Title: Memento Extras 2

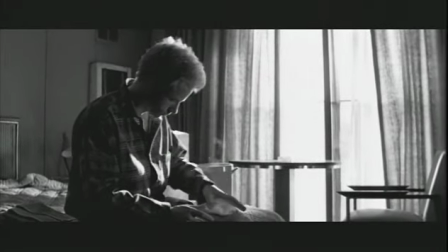(16:35)
The black and white material was to look more documentary-ish.
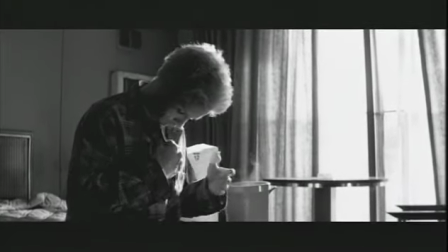(16:40)
We blew the windows out a little more, had a little starker contrast, and a little looser of a camera, a little more of a verite style.
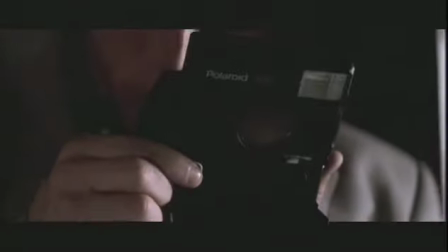(16:48)
The reverse action title sequence was accomplished by literally running the film backwards through the camera magazine.
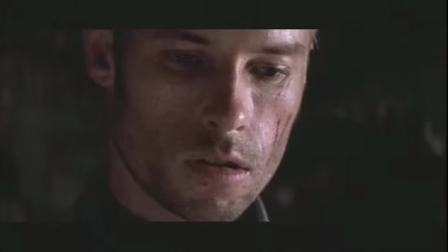(16:55)
It's not an optical trick. We didn't shoot the sequence of him killing Teddy and then just reverse it. Rather than doing it in post, we actually shot using a reverse mag, and really with an eye to how each individual shot is going to connect with the other with reverse action. We both wanted to stay away from opticals because you pick up a lot of grain when you do an optical.
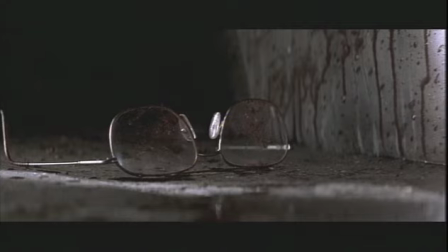(17:17)
The image quality is pristine. I mean, it's as good as anything else in the film because it's original negative. And the reason I wanted to do that is I wanted to try and construct a more real
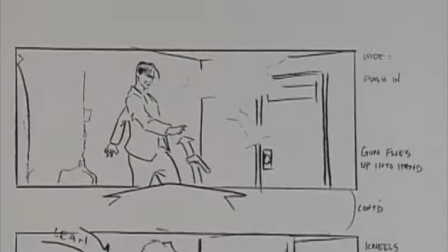(17:28)
space, a more real feeling of the action that was going on. It was one of the few scenes in the film that I needed to actually storyboard for people.
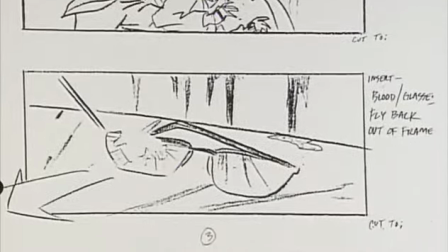(17:37)
Everyone got a little bit confused. There's one shot in the sequence where it all went totally wrong,
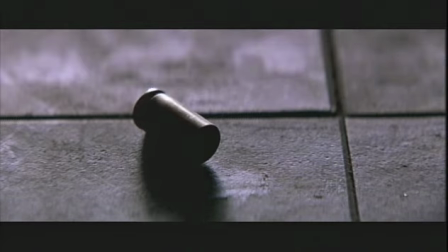(17:42)
because where the shell casing comes to life and spins up into the gun, it wasn't possible to really shoot that in reverse, because you're dropping a shell casing, you're never going to get it into that tiny frame. So I came up with a solution, which is to, I had the shell casing on the floor, and I'm just out of frame there, and I blow it out of shot. So it's actually forwards action to simulate reverse action. Problem is, everyone was so confused by that point, they actually shot it using a reverse mag. So when I saw it on film, the shell casing neatly drops into frame and stops exactly. So then we had to do an optical to reverse that. So it's an optical reversing a forward running shot that's actually a simulation of a reverse shot. You can't remove a scene from the film because every scene connects in a very literal, specific and linear way with the scene that precedes it and the scene that follows it. Since Memento's structure is so complex, the filmmakers edited the opening with close attention to the length of each sequence. It's a tricky balance at the beginning of intriguing the audience and confusing the audience, and at the same time just giving them enough time to connect with the material enough. You don't want an audience to feel like they're going to be getting constantly hit on the back of the head with a 2x4. We wound up playing with how long those blocks of time at the beginning should be.
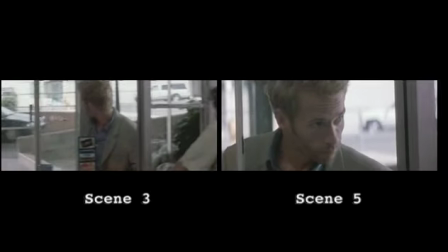(19:07)
To guide the audience through Memento's backward story, shots used at the beginning of one color sequence are repeated at the end of the next.
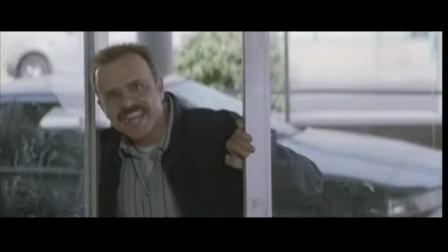(19:15) Lenny!
We couldn't use different takes for this repeated action because the subtleties of differences in the performance would throw people off. They needed to know that it was exactly the same event, exactly the same material.
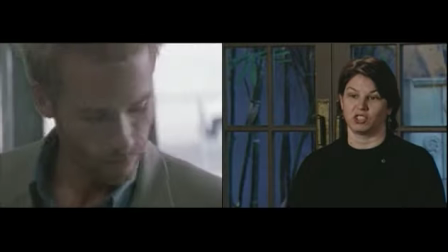(19:30)
And then the challenge was to figure how much do you show? And we kind of picked icons. the beginning of the film, I wanted to do it in its most exaggerated form, and it seemed like a gunshot to the head is, you know, about as unsubtle as you can be in that regard.
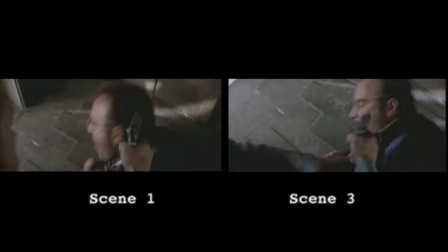(19:46)
So in having this shot first in reverse and then coming back to it at the end of the next color sequence was a very dramatic and effective way of bringing the audience's attention to the relationship between these two scenes that they've just experienced.
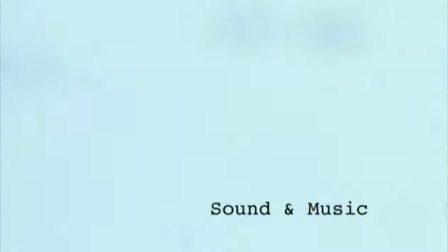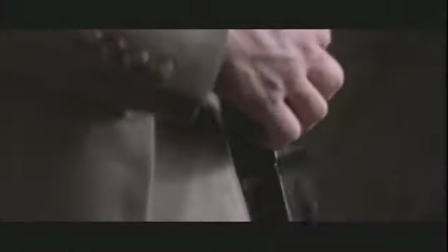(20:09)
None of the sounds are backwards. They're all forward sounds that have been edited to work with this reverse action. The tinkle of the shell casing coming off the ground, the camera spitting the picture out. They're all forward sounds because backward sound is not something we can ever hear with our ears. It was all designed to be actually quite deceptive. We wanted this disorienting feeling of, what if you look at the world in a different way? What if you experience something in a different way? Because that's the whole point of the film. That's how the whole film works.
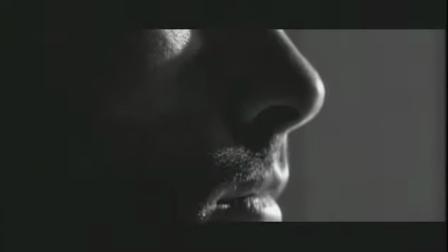(20:43) So where are you?
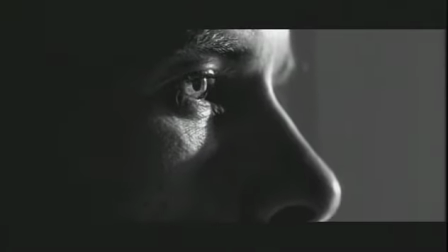(20:44) You're in...
Nolan intended the monologues in the black and white sequences to sound like a documentary.
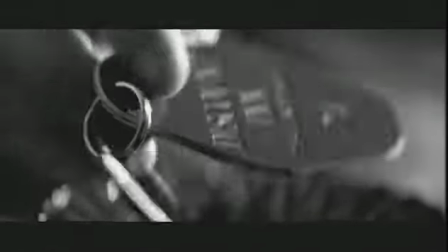(20:50) There's the key.
The voiceover on the black and white scenes is second person. It's designed to sound like interview grabs, like this kind of interview that's been edited together.
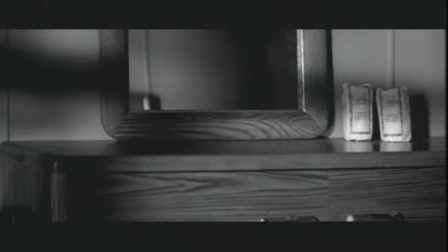(20:59) You've been there for a week, 3 months.
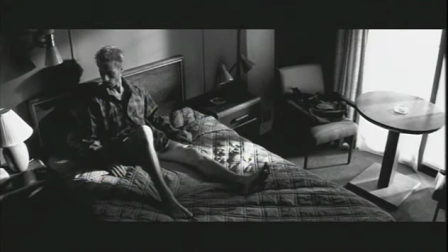(21:02)
Chris recorded the voiceover with Guy, and they didn't have a very strict script that he followed. Chris had this in mind, that he would ramble on about his condition, and we would cut it together and create sentences out of it.
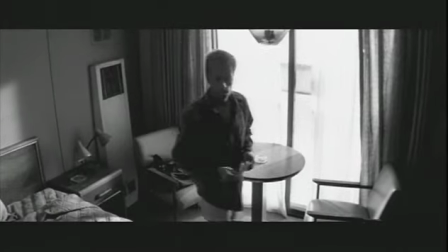(21:16) You kind of learn to trust your own handwriting. That becomes an important part of your life.
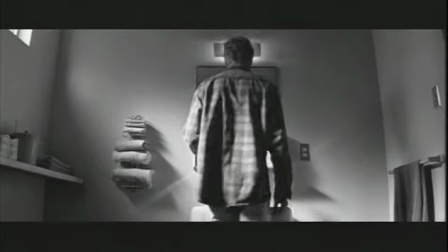(21:21)
What it did was it created kind of a faux documentary feel. So you felt almost like this was some lost film about somebody with this condition. Chris had a little issue with Joey's dialogue, I think, just one little problem. There's a line where he's down and he says, "You don't have a clue, you freak," and he never quite nailed that.
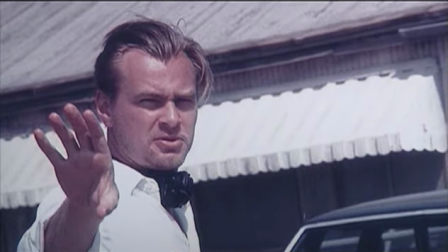(21:43)
And I actually wound up doing a thing that I know Orson Welles did in the past, whatever, and I thought it goes, I just revoiced the line myself.
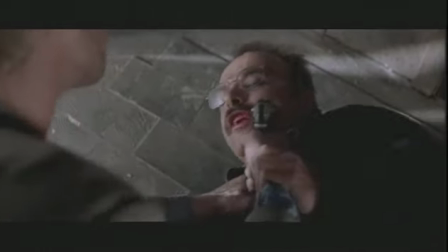(21:50) You don't have a clue, you freak.
But he didn't seem to mind. He's never complained about it anyway. So. No, this is the first I'm hearing about it. The challenge of scoring Memento, which is particularly obvious in this opening sequence we're looking at, was to get the different feelings of Leonard's moods.
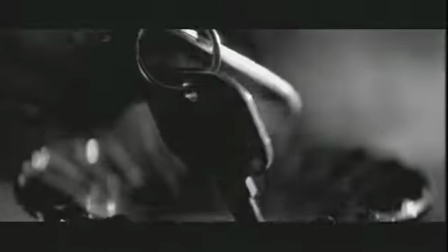(22:12)
The composer came up with distinct sounds to differentiate between the black and white and color sequences.
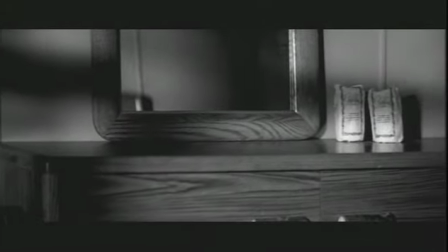(22:18)
The black and white music is very, very dark, very cold, very oppressive. It's all strange sub-bass synthesizer drones. Quite subliminal. I think a lot of people don't even realize it's there. When we get out to the color sequences, Leonard's definitely cast adrift, and that's the sense of loss.
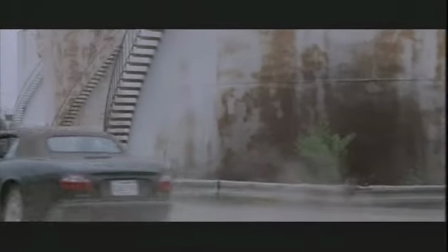(22:34)
And we get these pieces of music with a sort of haunting electronic string sound over a very atmospheric ambient backing.
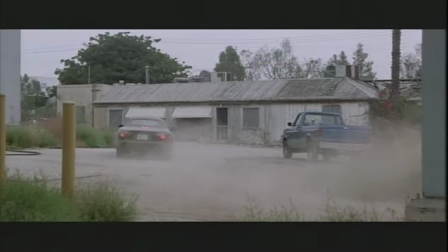(22:42)
One of the things we talked about a lot was emotion. It was very important that he tap into the notion of a character who
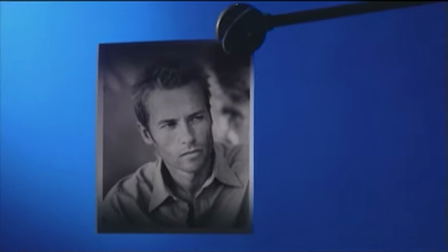(22:50)
feels things and doesn't necessarily remember why he's feeling those things.
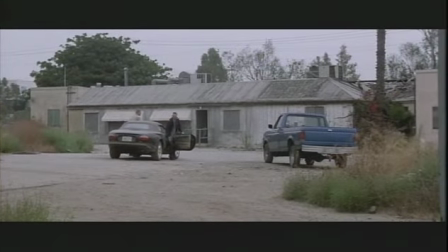(22:55)
We wanted the music to sort of suggest sadness or melancholy without explaining it, and in that way sort of try and draw the audience into his emotional state. I've always been interested in the story that would be based around the concept of the unreliable narrator. And to me, this was a fascinating way in which a narrator would prove to be unreliable.
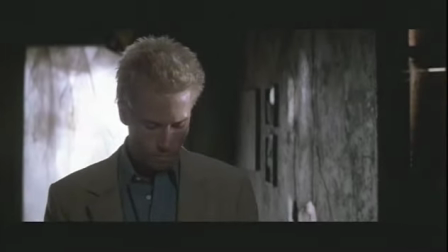(23:19)
He's not lying, he's not dreaming, he just can't view the world the same way we do.
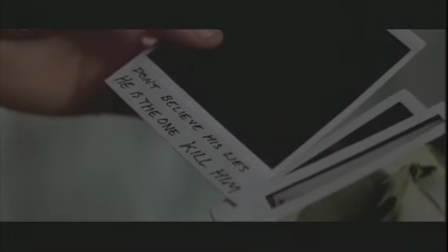(23:23)
It's disturbing, therefore, because you can see something and on the surface think it's one thing, and then when you have a little more information, you find out it's something completely different. People go to see this movie, and then they run to a coffee shop, and they're sitting around dissecting it. I mean, I've actually had people confront me in the street and say, "What was that movie about?"
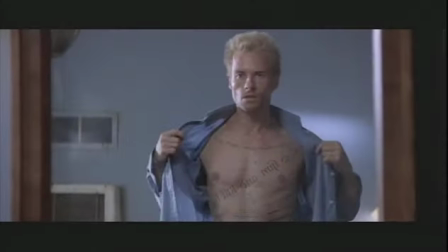(23:46)
Cinema's incredibly adept at manipulating point of view invisibly. It allows you to put the audience into the head of a character without the audience realizing that that's exactly what you've done.
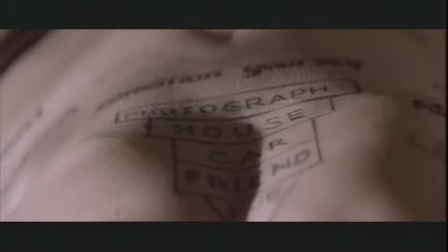(23:59)
And I think that there's a lot you can suggest about the way we all live
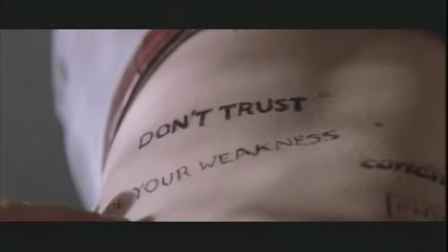(24:03)
and the things we take for granted by seeing a story through the eyes of somebody like this.